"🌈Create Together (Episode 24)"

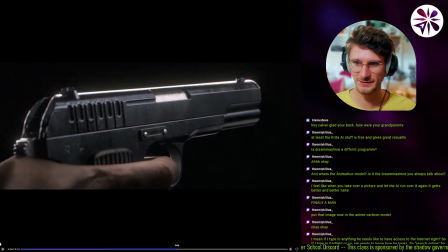Like we have a tiny bit of a foreground element here with a hand. So I guess that's fine. If we just added a little bit in the background, like stuff passing by, I think it would feel much deeper.
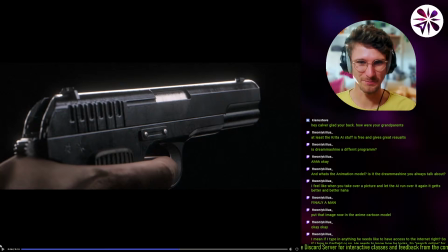Oh, Keanu says, hey Kelva, glad you're back. How are your grandparents? Thanks for asking. Yeah, they're fine. We actually had a good time. They weren't able to do much. We were mostly just going out to eat and meet for breakfast,
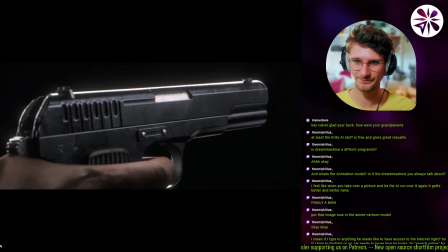so they weren't able to walk around a lot, but it was really nice spending time with them.
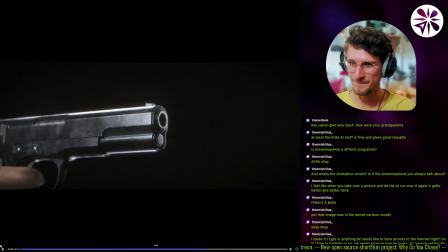Thanks for asking. Okay, and this shot is actually really cool.
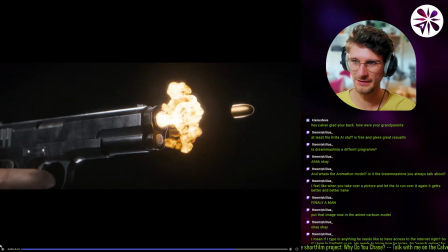I really like the glow that you added. It's very tasteful. Very tasteful glow. Also the camera move works pretty well. It's got The framing is really nice with the gun, with the bullet and everything.
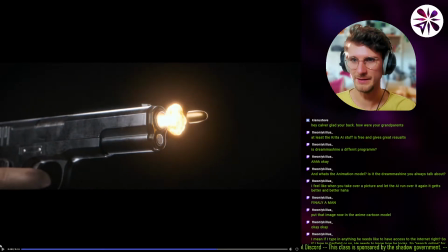I feel like it's maybe a little low in the frame, maybe. I feel like if the top of the gun was more like here, I feel like it would feel a bit more balanced.
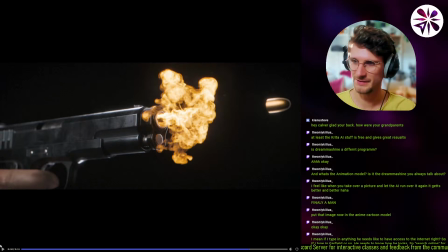It's fine though. It's not bad framing.
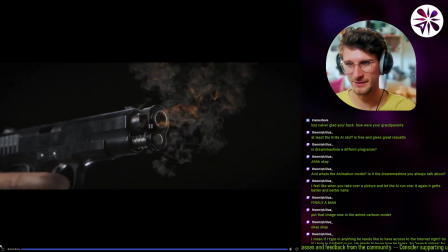Yeah, this shot is definitely the highlight of the whole movie.
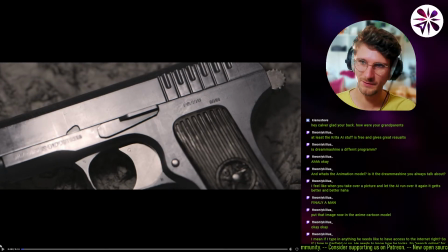I also think the beginning is a bit lit and a bit flat, a bit too flat.
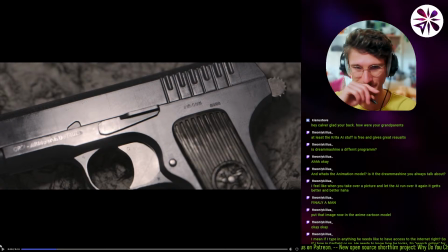I like all the detail on the gun here though. Like, I'm not sure if you modded the whole gun by yourself, but there's a lot of cool detail with like the imperfections and the text on it being like stamped in 3-dimensionally.
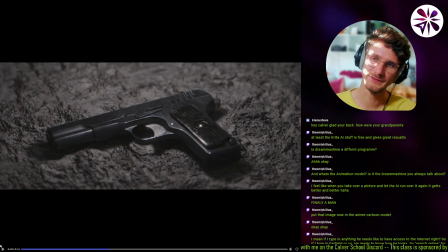I wish the floor here feels a bit flat, you know, like it's the shadows feel, or like the shading on it feels a bit flat. Maybe it's because you used normal maps instead of like displacement, instead of real displacement.
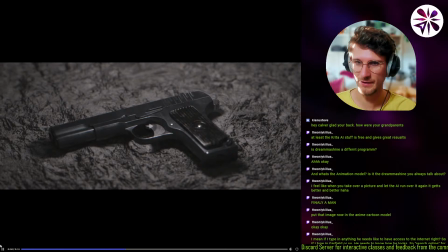Because I think you did, because in comparison to the shadows of the gun moving around, right?
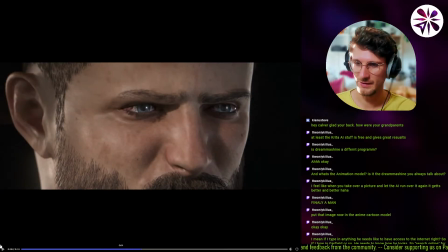Like the shadows and the light is obviously moving around, but the kind of like the detail on the floor is barely changing.
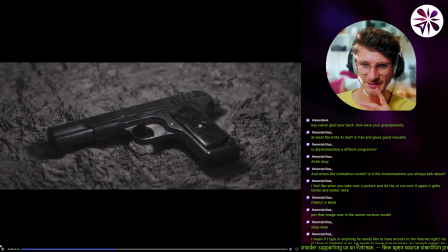So yeah, if you had more detail on the floor, I think it would be cool. And I think also that's something you could fix in post and color grading, or already in 3D, is if the light was more centered on the center, and the outside of the shot was getting darker, right? Because right now it continues, but there's not.
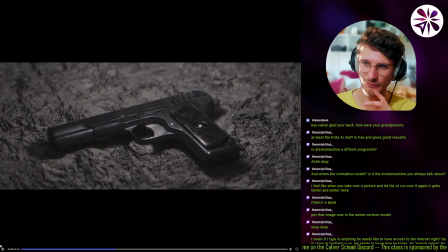It feels a bit repetitive, right? As if I don't think the texture is actually repeating, but it feels a bit repetitive on what we see here. So if we had just a little bit of a gradient of the light, I think it would feel much deeper, much more detailed.
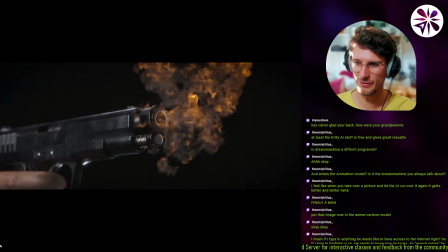But yeah, these gunshots, these last two gunshots are really cool.
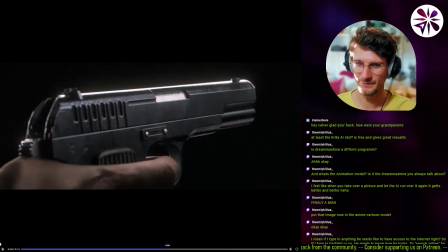I like these a lot. Yeah, man.
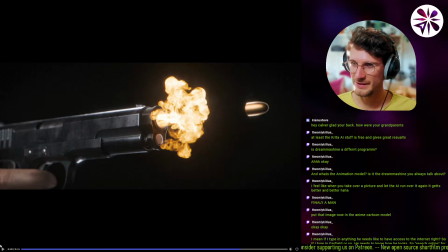I mean, great work so far. Great work on this. The fire here looks also really cool.
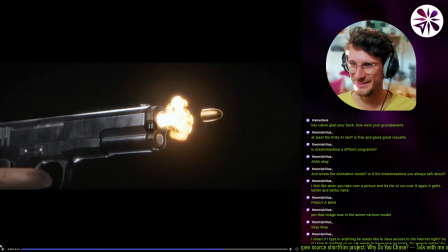How it like pushes out with the gun. I wish there was like sparks happening. That would add a lot to the power of the shot. I think if there was like sparks flying around from the shot,
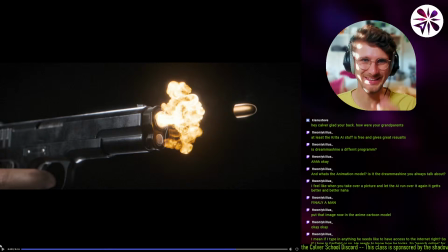or like maybe some like debris, like tiny little specks coming off of the bullet as it travels.
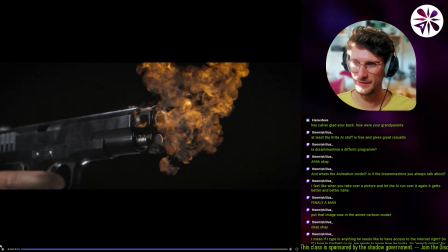That would add a lot. But like how the smoke comes out of the
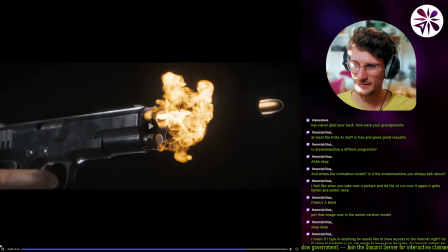hole here, the last kind of like as the fire dissipates, it looks really nice.
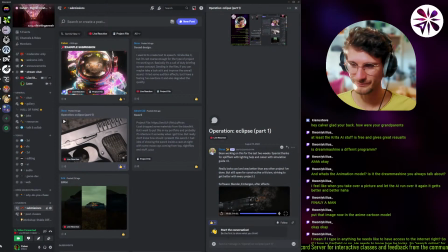Yeah, man. All in all, really good work. I like this a lot. You also submitted, I see, some of your sounds. Let's see.
I used AI to create text-to-speech. I kind of like it, but it's not coarse enough for the type of project I'm working on.
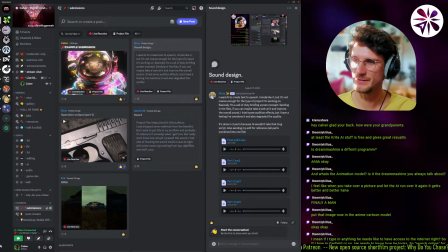Basically, it's a Call of Duty briefing screen concept, sending in the files.